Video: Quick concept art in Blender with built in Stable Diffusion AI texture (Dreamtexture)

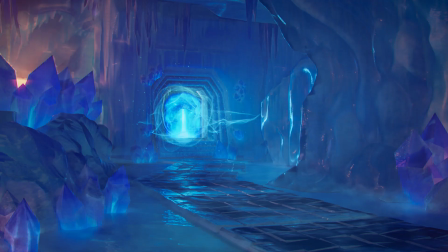[0:00]
This scene was quickly created in Blender in just an evening using the help of the new Dream Texture workflow, I'm gonna show you how.
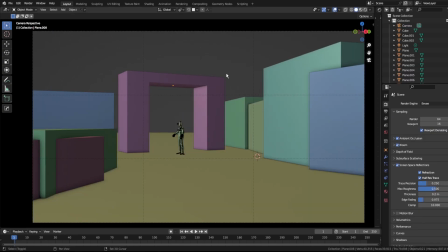[0:09]
Alright, to begin the process, I used a human force scale and quickly blocking out the main scene objects of various size.
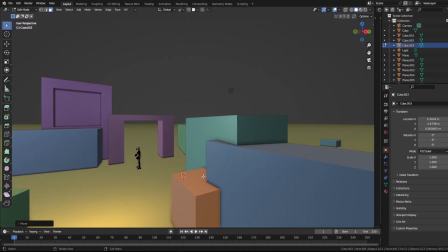[0:16]
At this stage, all I needed to do was experiment with the objects on the scenes and give them the correct starter shape for my theme,
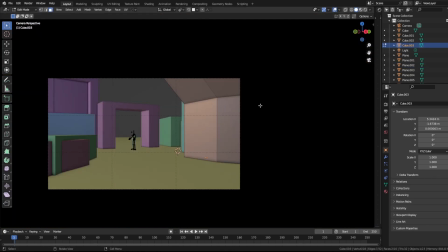[0:24]
which is an Ice Cave.
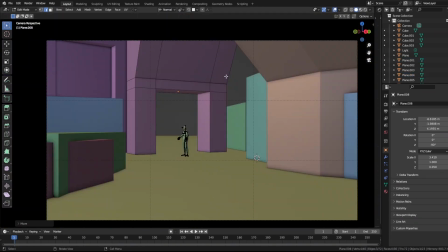[0:25]
The style for the ice cave doesn't need to be too realistic, I'm going for the plane of realism and stylization here,
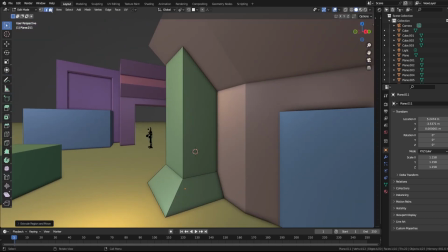[0:34]
so generally speaking, all I needed to do during this stage is to have fun.
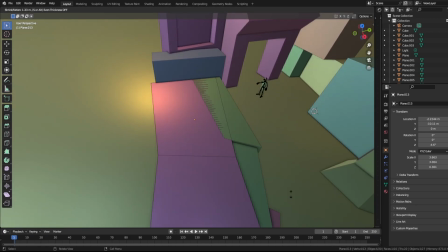[0:40]
But if you are already familiar with the blocking out stage, then you can go ahead and skip to the sculpting phase.
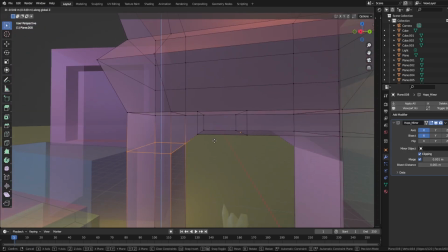[0:47]
Now back to the blocking out.
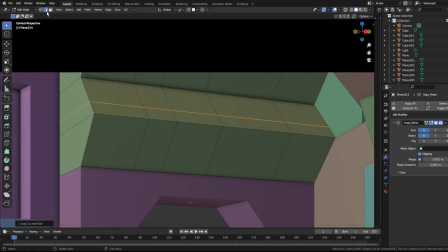[0:49]
For the best efficiency, I decided to put most of the work on the object that will be visible in the concept shot instead of the other part,
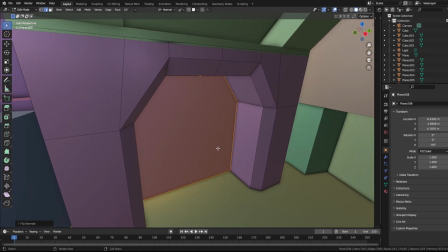[0:57]
such as this gate or portal right here. And for the next addition to the ice cave,
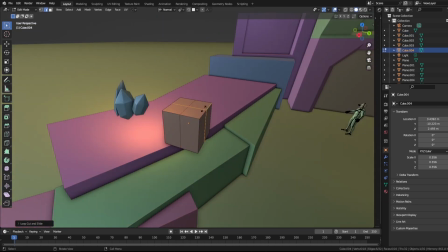[1:04]
I want to put some crystal in it to further amplify the fantasy aspect of the concept.
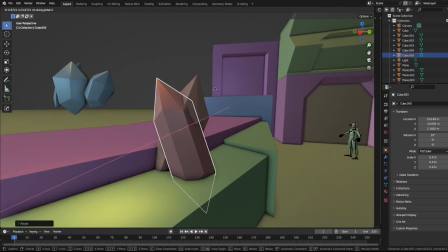[1:11]
Then, I created a few more crystals with various shapes to break up the repetitiveness with just a few simple vertices changes.
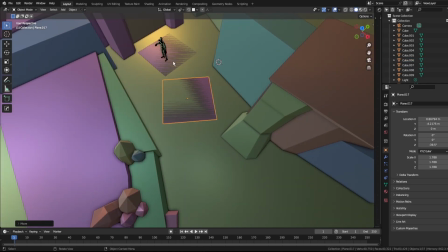[1:22]
Now to create a part that will lead the viewer's eye from the camera to the portal.
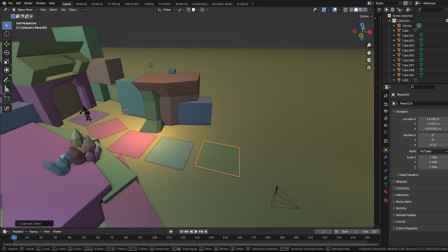[1:28]
This part is just another help with guiding what the audience see.
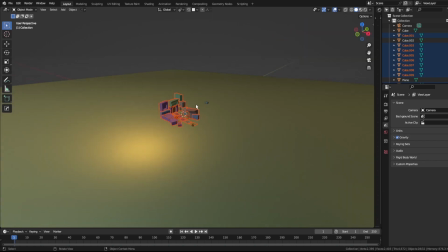[1:33]
Once I'm done with the first stage of the blockout, I created a backup of the scene before heading to the next phase.
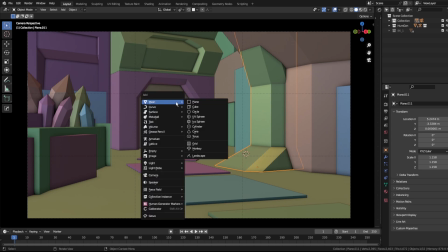[1:41]
In this second blockout stage,
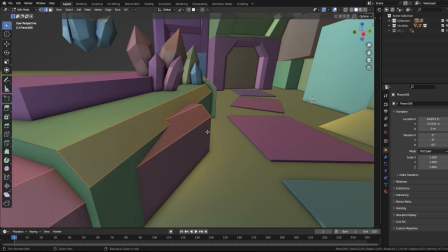[1:43]
I want to give it a short look on the edge to help with the sculpting phase in the objective of creating an ice cave wall.
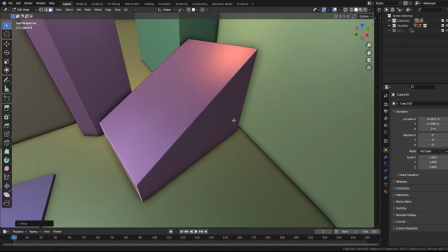[1:52]
This is similar to low poly modeling, so the next time you do low poly modeling and thinking that this is all you can do,
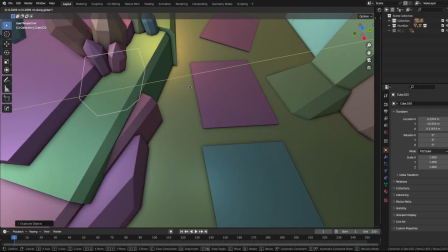[2:00]
then you might want to think again once the next phase starts. Now that I'm done with the blocking out phase,
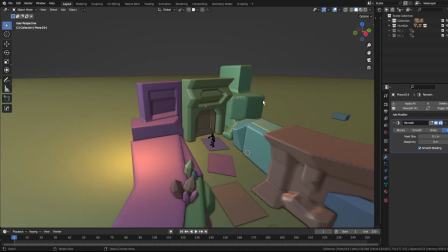[2:07]
I joined in the blocks and gave them a rematch Modifier which will effectively merge all the shapes within it together.
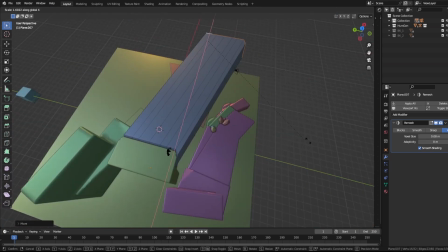[2:16]
The Remesh Modifier is quite powerful for this pre-scoping
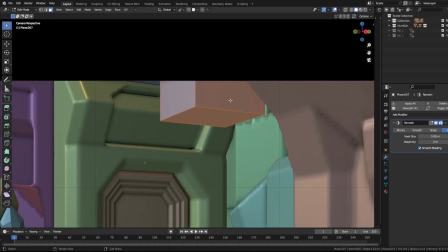[2:21]
phase since it can merge any shapes within it in real time,
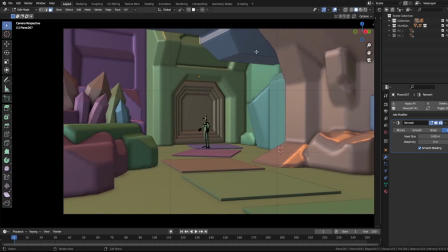[2:25]
allowing you to edit and add more primitives to your mesh before the scoping phase begins.
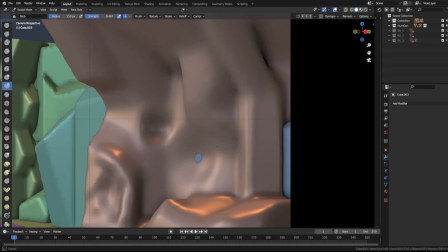[2:33]
Okay, now it's time to scope some ice wall. The main brushes I'll be using here will be the block brush,
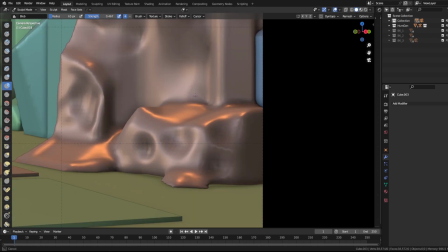[2:40]
multi-plane scrape and the draw short brush The main step I use for it is to create a
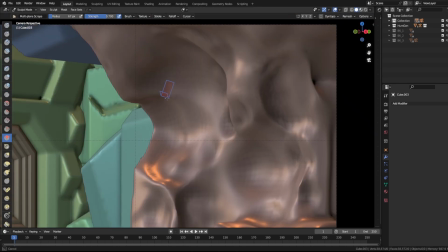[2:47]
subtracting block by holding down control while using the block brush Then sharpening the edge using the multi-plane scraping
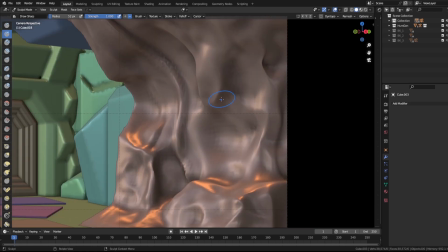[2:55]
The draw short brush can then be used to further amplify the edge of the axis
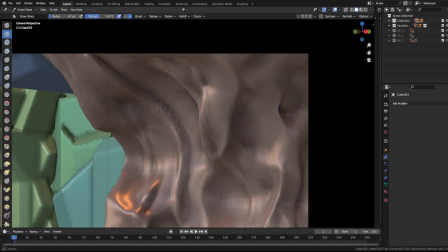[3:00]
block and as well as drawing more vines on the wall Once I'm done with the wall,
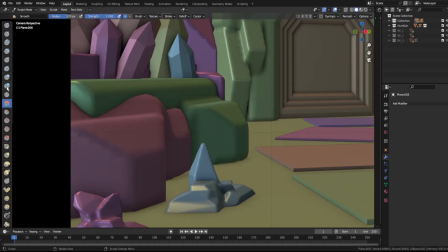[3:05]
I start using the same steps for all the parts of the scene.
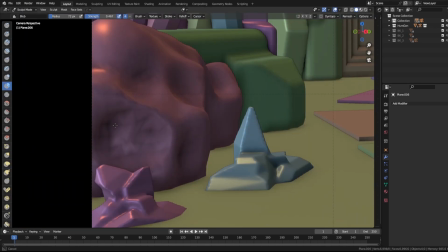[3:09]
I chose the meniscope from the camera viewpoint to control what I want the scene to look like
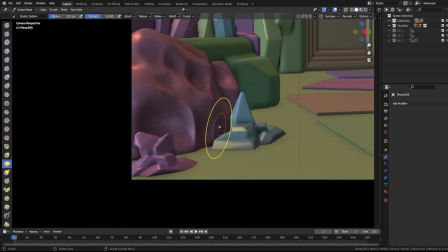[3:14]
from this specific perspective instead of photoscope the whole piece from multiple angles.
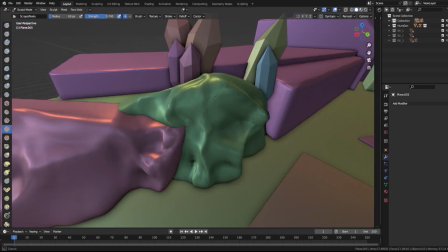[3:22]
There are parts that should look like a natural formation, and parts that should look like it was formed from human hand,
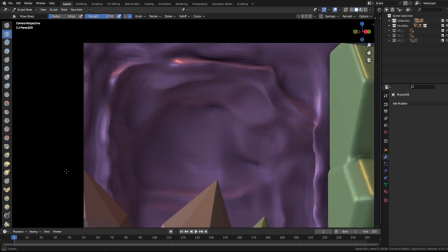[3:29]
which shouldn't be toned down in terms of randomness in the shape but instead should have imperfections on the surface or the edge instead
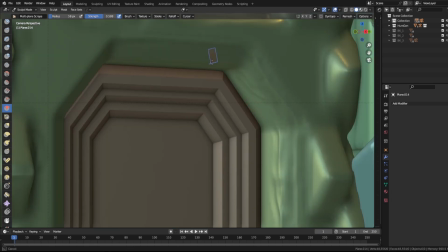[3:39]
such as this portal and the portal gate
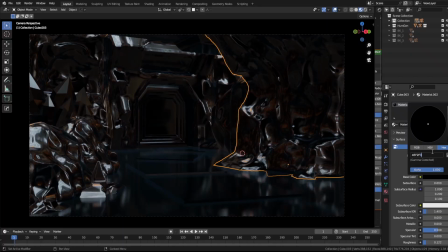[3:43]
Now, I am beginning to give the scene some color to test the look before generating some texture in Dream Texture The
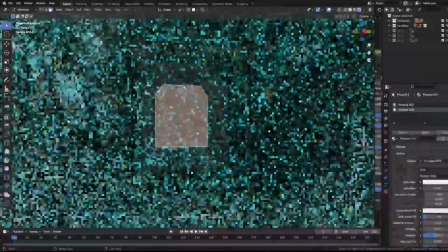[3:52]
current look I am going for is to have a combing ice cave of cyan color with some orange contrast on the side to create
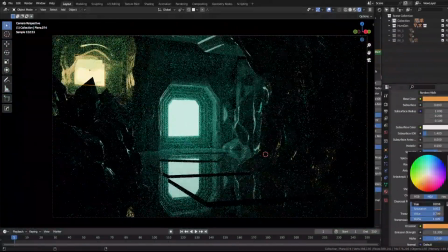[4:00]
that warm feeling in a cold environment.